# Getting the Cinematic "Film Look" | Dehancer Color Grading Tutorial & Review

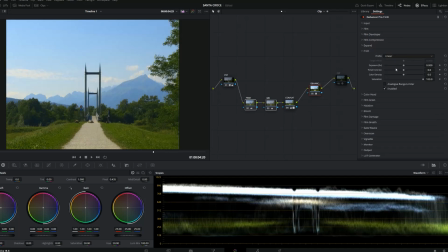[4:40]
The print is another big one. This is basically the last step in the analog film simulation process, where it's the actual film that it is printed on.
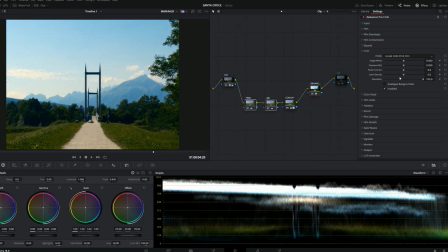[4:49]
So you see there's Fujifilm film, Kodak, and then there's also Kodak glossy paper, so as if it's printed on paper for you to look at. These two, I believe, are meant to replicate film that's ready to be projected as a final moving picture.
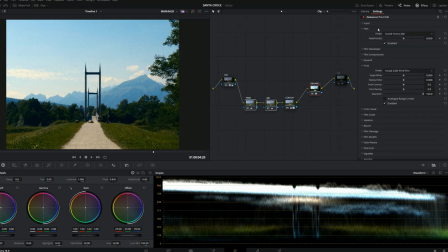[5:04]
I really like the Kodak because, I'm already using the Kodak film stock, so I might as well use the Kodak print because I just really like how the greens are. Sometimes it makes them too golden, which if that ever happens, I usually go back into one of these and just you see I already done it here.
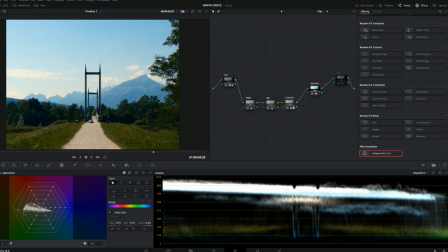[5:19]
Normally the greens would look really yellow. I like to make them a little more green, so just pull that down. And then again in here, this is more stuff with contrast and exposure. and temperature, but it's from the printing stage. This affects how the temperature of the printing light is. So it's different.
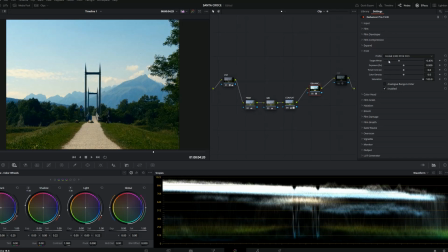[5:36]
Like, there's a lot of the stuff where like you'll see kind of things repeat, but they're at technically different steps of the process. Exposure is a big one because you've already done the detail of the image. So I made sure nothing was clipping before.
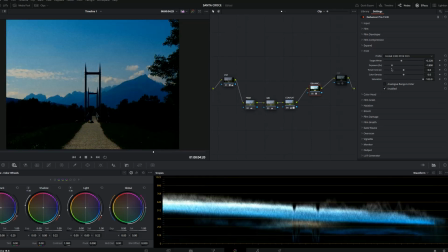[5:48]
So now I can decide to clip up there or clip down here if I want to, but it's a lot less dramatic, I think.
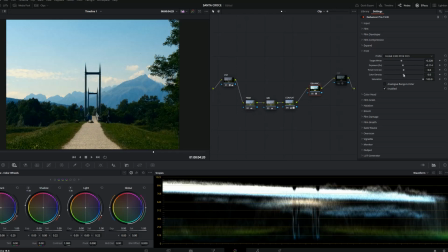[5:55]
Here. And then color density is interesting. It's kind of like saturation. It's like how physically close, I believe, like the colors are, like how dense it is.
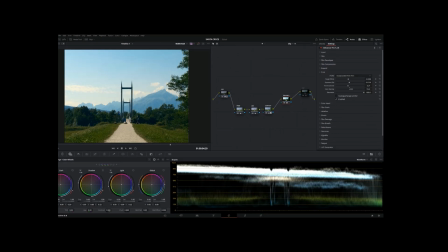[6:04]
And tonal contrast, again, contrast of the tones. So already it looks very different.
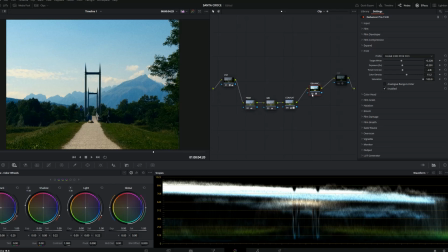[6:11]
That's the bulk of the color and the light work. There is an extra one here, color head. I don't use this a lot, but it's really useful if you're trying to make shots like match to each other. So this is where you can change like all the colors. So this is yellow, blue, magenta and green, cyan, red.
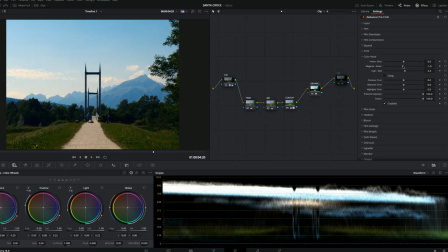[6:28]
If you're doing this, you would do like tiny little hints to the side, so like I might actually want a little bit of a red tone. And then these are slightly more subtle. The shadows, same idea. Yellowy reds in the shadows, mid-tones, highlights, a little bit more golden hour vibes.
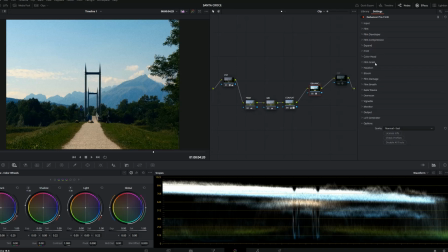[6:45]
So it's very subtle, but you know, this is the fun stuff. So this is what it would look like so far.
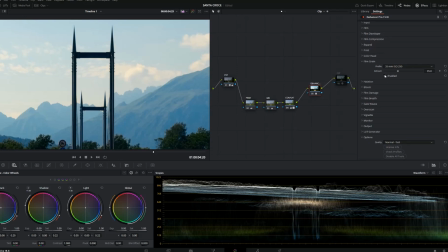[6:51]
No film grain. With the film grain, this is kind of what Dehancer is known for,
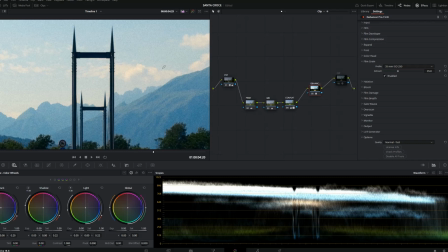[6:58]
at least in the colorist community that I've heard, that they do have really legit film grain.
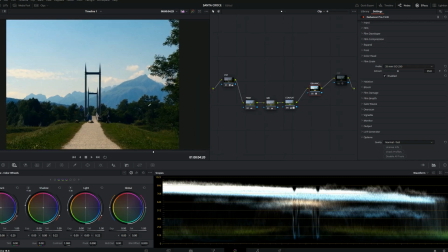[7:02]
Normally on like crappy little phone editing things, if there's a grain filter, that's what it is. It's just a flat filter over the picture.
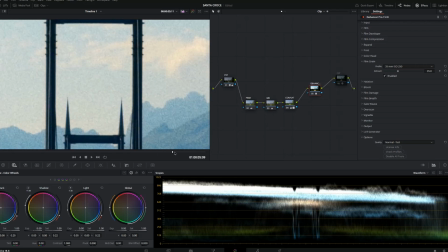[7:10]
But this actually generates every frame, every pixel, an individual like kernel of film.
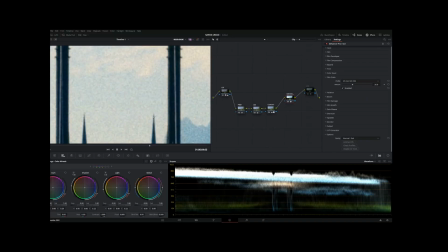[7:18]
So it's very adaptive. I can hear my computer screaming as I'm doing that.
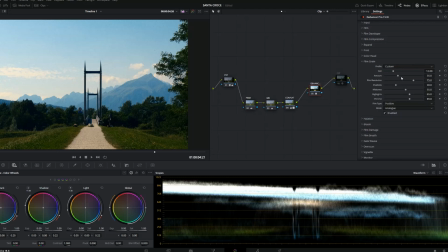[7:22]
There's a lot you can do. You can do even custom if you wanted to. You can do the different focal lengths and ISOs, which basically the lower the focal length, the bigger it is. So like each one you can change the amount to. So if I bump this up, you can see 8mm bumped up is very big, but something like 65 or 35 is a lot smaller.
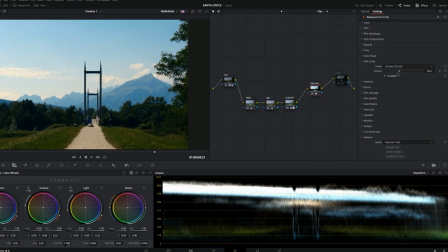[7:41]
So I'm still trying to figure out what I like the best. I usually land around 35 to 50 just because it's not too dramatic. Halation and bloom, these are my favorite.
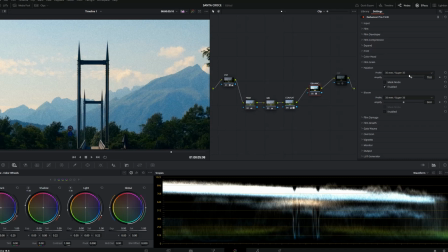[7:51]
Halation, basically it just gives a red glow around the highlights, where if you do no remjet, it makes it really dramatic. Remjet is basically, I think it's a layer that they put when they're developing film to try and prevent too much halation from happening. If you put no, you can see it turns on a lot more.
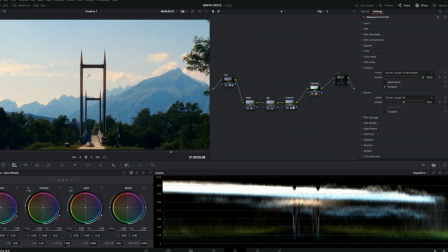[8:10]
This shot doesn't have a lot of like super bright highlights, so it's just coming in around here at the top of this tower, this bridge.
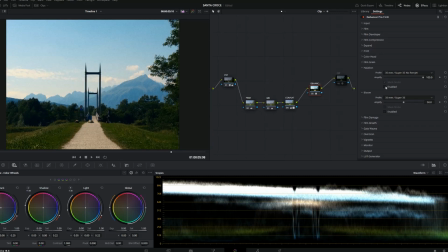[8:17]
But yeah, since I usually don't use the no remjet because it's kind of a lot. For this one, I think I will go ahead and do no remjet just so I have that little bit around the top here. Bloom is similar, except it's just a white kind of glow around the bright highlights. It just makes it a little bit more dreamy. If I bump this up, let's say if I turn it to 8, make it dramatic as possible.
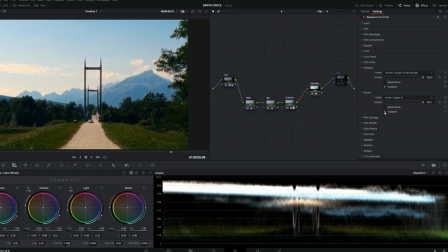[8:39]
It's like you see it on the edge of a lot of things. Both of these mimicking the way that the light and the brightest areas are being dealt with. Film damage is interesting.